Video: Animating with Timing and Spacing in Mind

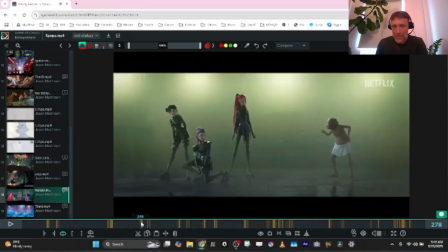[33:18]
I love this. Like, look at this antic. Spacing is not very much, and then pop. Look at the distance she goes up in 1 frame, and then just a cushion. So it's an ease in to this pose, so you read it. She's barely moving in, so this is great spacing. Same thing on the bow.
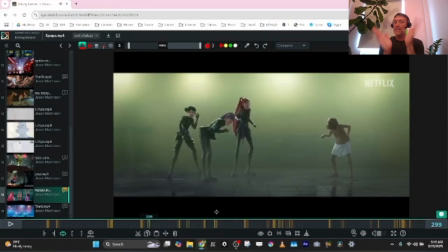[33:36]
Just an ease out, and then poof, hits it. Nothing is even. This is the best thing about this kind of stuff. When you have twos, you can really exaggerate the unevenness of the animation.
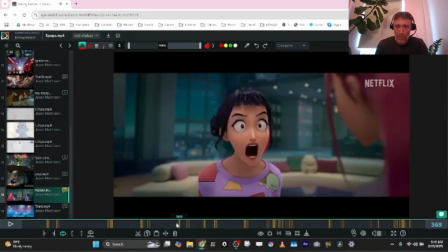[33:47]
Here, slow out, pop, forward, slow in, ease in, right?
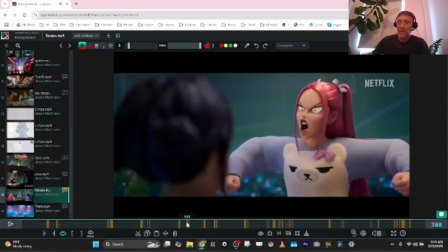[33:53]
Same thing here. You can see her arms coming up. This is kind of a held pose a little bit, going slow, boom, everything goes fast, and then slows down.
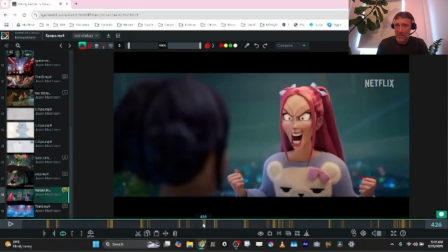[34:01]
They even have smear frames, multiples, right? So there's the smear frame, then it slows in.
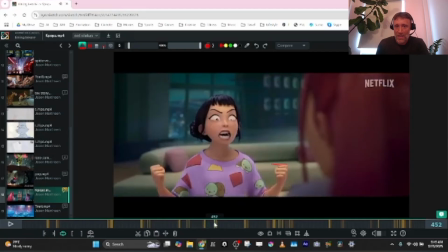[34:07]
Sticky animation, you could call it as well. Ease out, bam, smear frame. And all that's happening here, really, besides this held pose, is a little vibration and overlap.
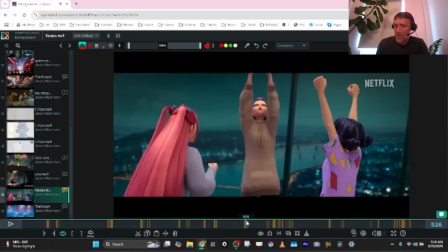[34:19]
Look at this change, how crazy the spacing changes in this frame. And then the next frame, barely any, but it's still moving.
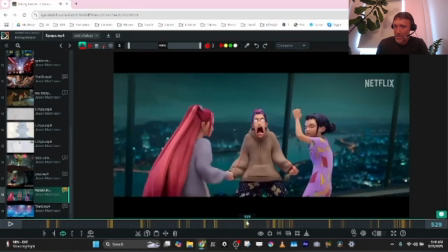[34:26]
And then, boom, the next frame, really fast. And then you have the overlap, the overshoot.
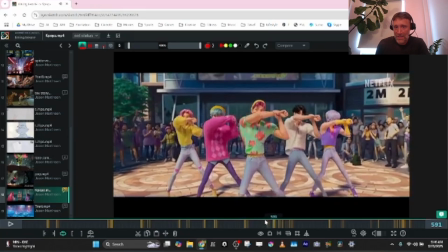[34:31]
Same with these guys' dances, pops. Boom, slow, fast, right?
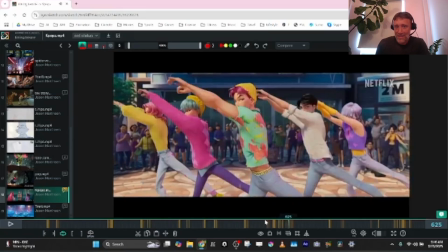[34:39]
Slow, fast. Slow, hang time, fast.
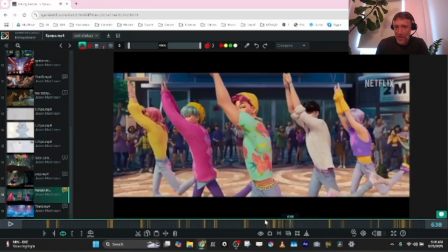[34:44]
Like, look at the spacing difference between this frame and this frame and this frame and this frame compared to this frame and this frame.
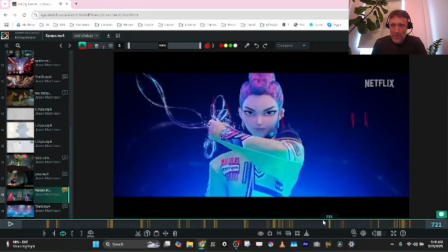[34:54]
Spacing on her arm, slow out. You can see that the drawings I made here, this is the spacing they're using. So that's some good texture, because this is not like this. Same amount of frames.
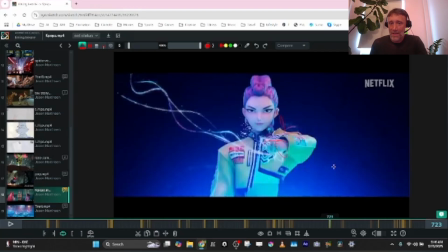[35:07]
These are all pretty evenly spaced. And here you get this great shoop.
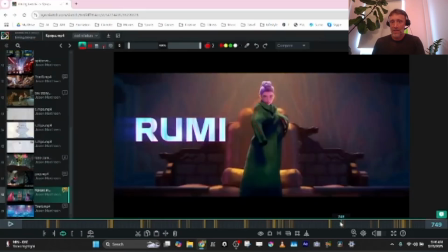[35:15]
Same thing happens there. Slow out, big explosion.
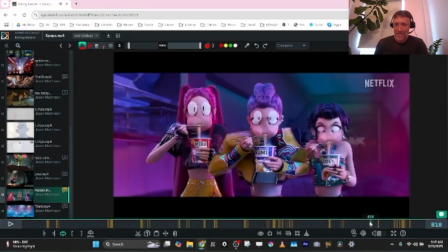[35:21]
Here they do some nice multiples and even bring some extra geo for eyeballs. Really fast transition. Ease in. Same here, multiples. Super fun stuff.
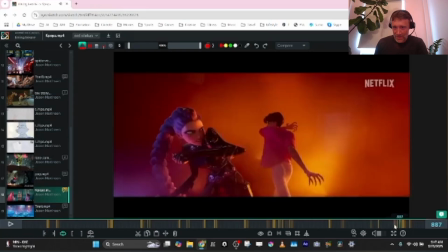[35:32]
Slow motion, fast motion. Slow motion, fast motion.
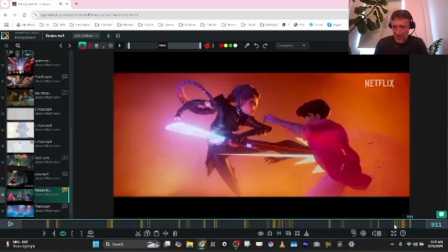[35:38]
Slow motion, she's almost held. Fast motion, slow motion again. Read that.
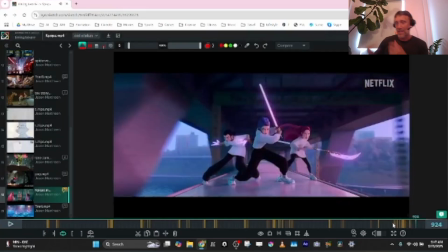[35:43]
You read the actions. Boom, boom. It's like you almost just feel what happened and what's about to happen.
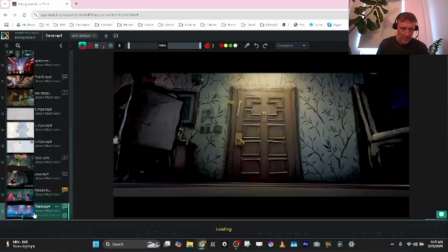[35:49]
You never actually feel the transitions. Ninja Turtles is another amazing example of this. I love this stuff in this clip.
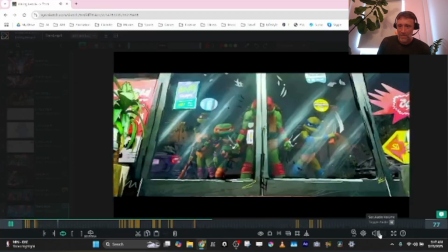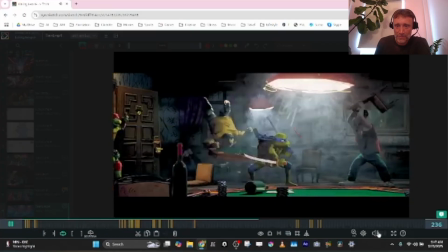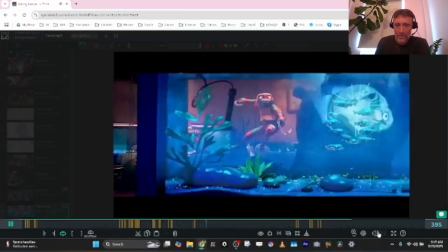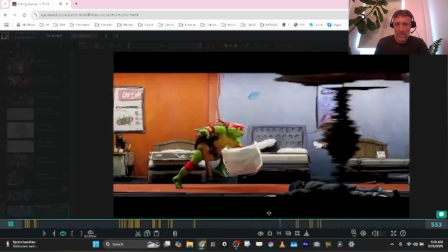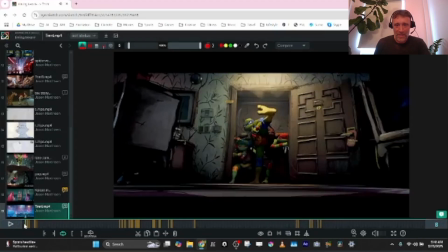[36:27]
It's so cool. So just to pick on a few of the clips here, look at this ease out, you know, frozen moving through the pose. This 1, 2, 3, 4, 5 frames, and then quick transition,
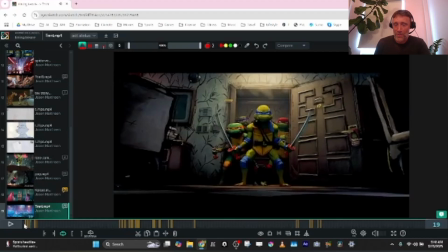[36:42]
huge spacing changes, hits the next pose slow, slow, slow. So you have slow, fast, slow, and you really feel those two poses.
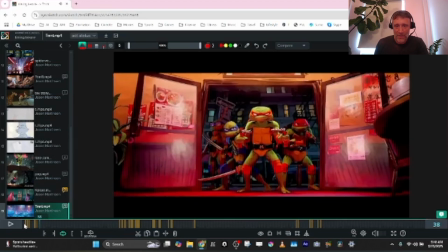[36:51]
Right? Same exact thing here, just with another character. You know, all this stuff here.
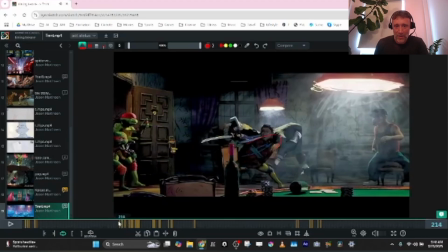[36:57]
Look at the spacing on Leonardo as he comes forward. It's crazy. Now I know it's on 2, so you can push the spacing more, but then when he hits this moment, now the spacing has diminished considerably. The spacing he's moving here to here and here to here is a lot less than it was from here to here.
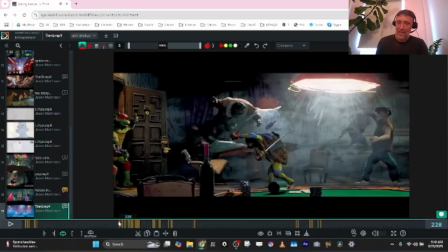[37:13]
So you feel this hit, and then boom, fast again. Hit slow, slow, slow, slow, slow motion, fast motion.
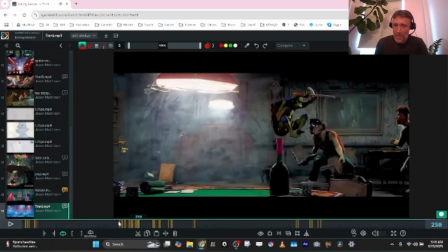[37:21]
Slow motion, slow motion, fast motion, slow motion, fast motion, slow motion, right?